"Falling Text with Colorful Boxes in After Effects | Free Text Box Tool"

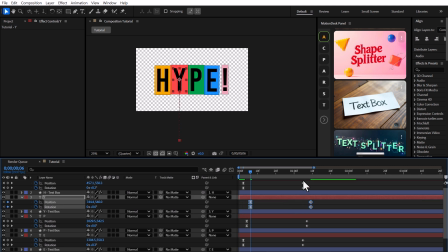[4:09]
This small variation in timing makes a big difference, because instead of everything moving at once,
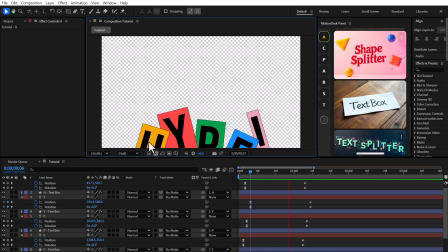[4:14]
each layer has its own rhythm, and the animation feels less uniform and much more natural.
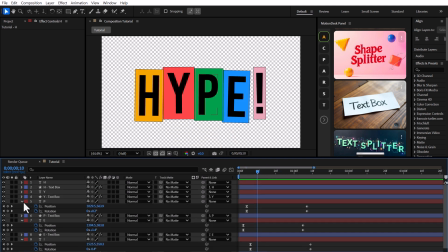[4:19]
In this step, we're going to duplicate our layers to build more variety in the animation.
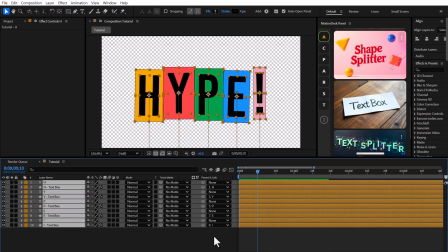[4:25]
First, I'll select all the layers, change their label color so they're easier to organize, and then duplicate them.
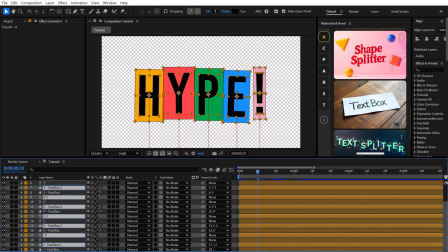[4:32]
I'll move the new set of layers below the originals and give them a different label color so we can clearly tell them apart.
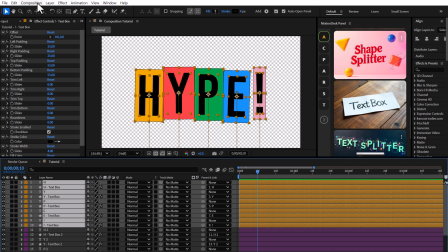[4:42]
Next, I'll pre-comp the previous layers and turn off that pre-comp for now so we can focus only on the duplicates.
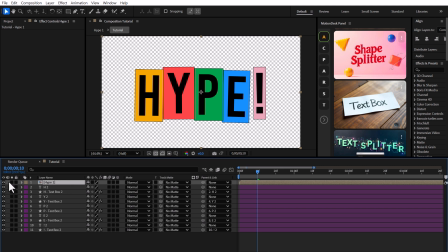After selecting the new layers, I'll press U to reveal all their keyframes. Now I'll offset the keyframes forward and backward in time so the timing looks different from the first set.
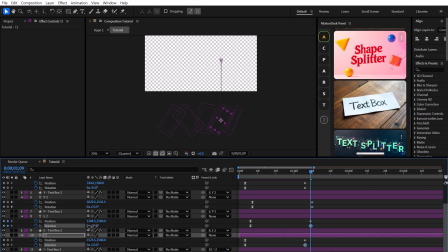[5:07]
Finally, I'll also adjust the end rotation keyframes, giving each one a unique value so their movements feel completely different.
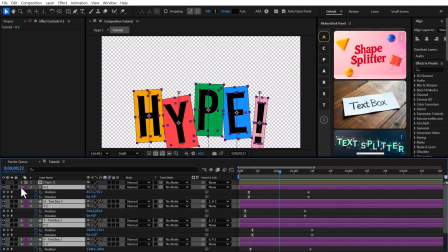[5:19]
Now we're going to repeat the same process one more time. I'll duplicate all the layers again, move the new set underneath the current ones, and change their label color to keep everything organized.
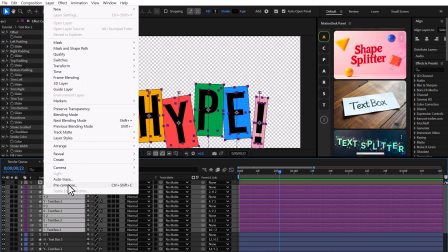[5:30]
Just like before, I'll pre-comp the previous set and turn that pre-comp off so it doesn't distract us.
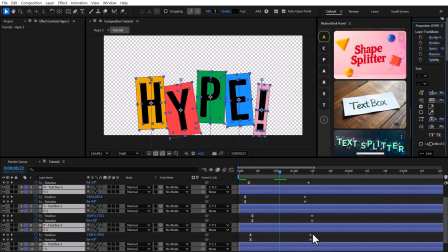[5:38]
Then, on the new duplicated layers, I'll adjust the keyframes by shifting them back and forth in the timeline.
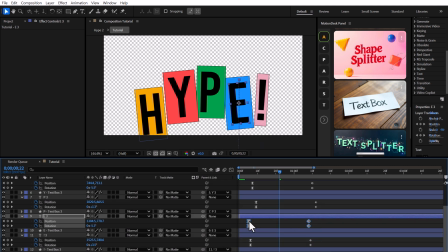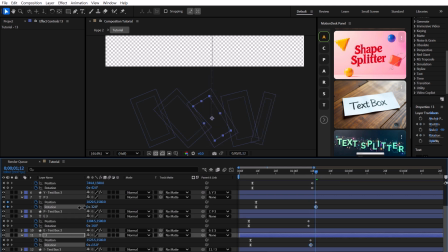[5:49]
And I'll also change the rotation values to make them look different from the earlier animations.
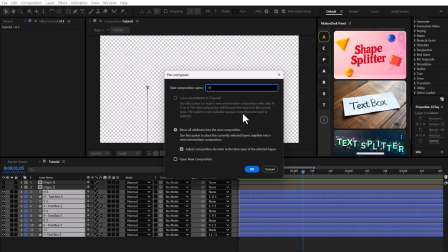[5:57]
Finally, I'll pre-comp this new set as well. That gives us a total of 3 pre-comps, each with its own unique motion for the falling letters and boxes.
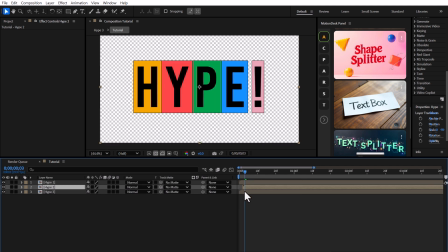[6:05]
Now I'll make the animation feel more complex. I'll turn on the pre-comps we created earlier and move the bottom layers back in the timeline.
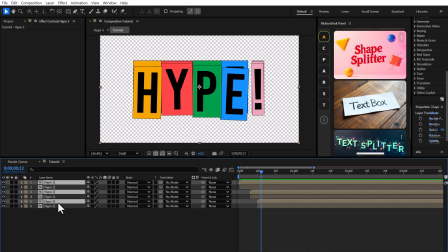[6:15]
Then I'll grab all 3 pre-comps, duplicate them, place the duplicates below everything else, and shift them backward in time. To make things look less predictable, I can even swap the order of the pre-comps so the animation feels more random.
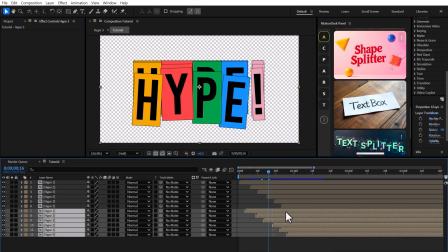[6:32]
Finally, I'll duplicate everything once again and drag those layers further back in the timeline. This way, we end up with multiple overlapping animations that add depth and variation.
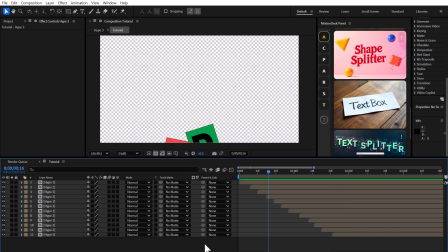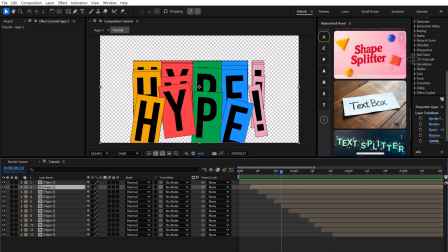[6:49]
Now let's add some variety to the colors.
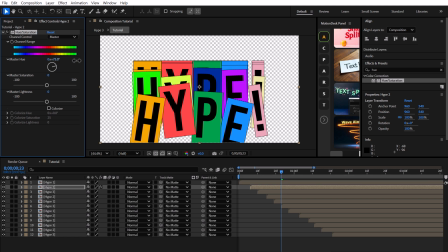[6:53]
I'll drop the hue/saturation effect onto each pre-comp and then tweak the master hue control to quickly shift their colors. It's an easy way to make every group of letters feel unique.
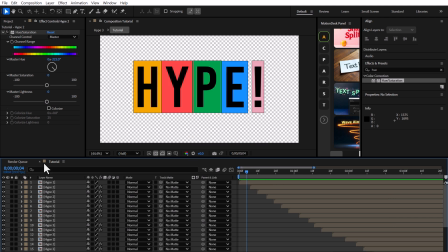[7:08]
Next, I'll duplicate and expand the number of layers, then bring the current comp into a new composition.
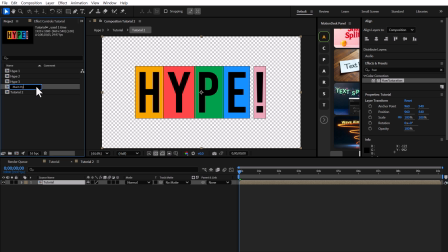[7:13]
By adding different words and placing them next to each other, we can build the final design that ties everything together.
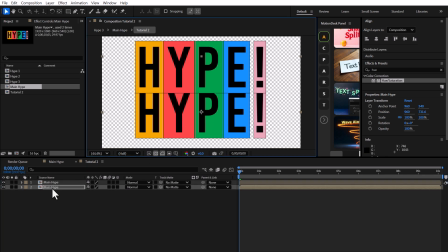[7:20]
And there we go. Our final animation is done. We've got bold colors, falling words, and tons of energy packed into one design.
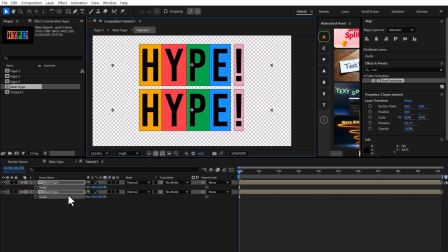[7:27]
Now it's your turn. Play with the tools, change things up, and make it your own style. Thanks a lot for hanging out with me today, and don't forget to check out the next tutorial for even more After Effects fun.
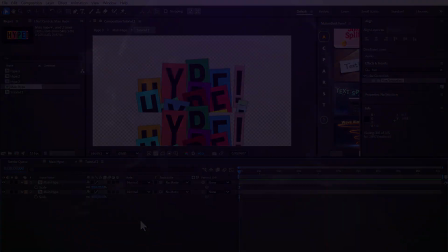[7:37]
Until then, take care and keep creating.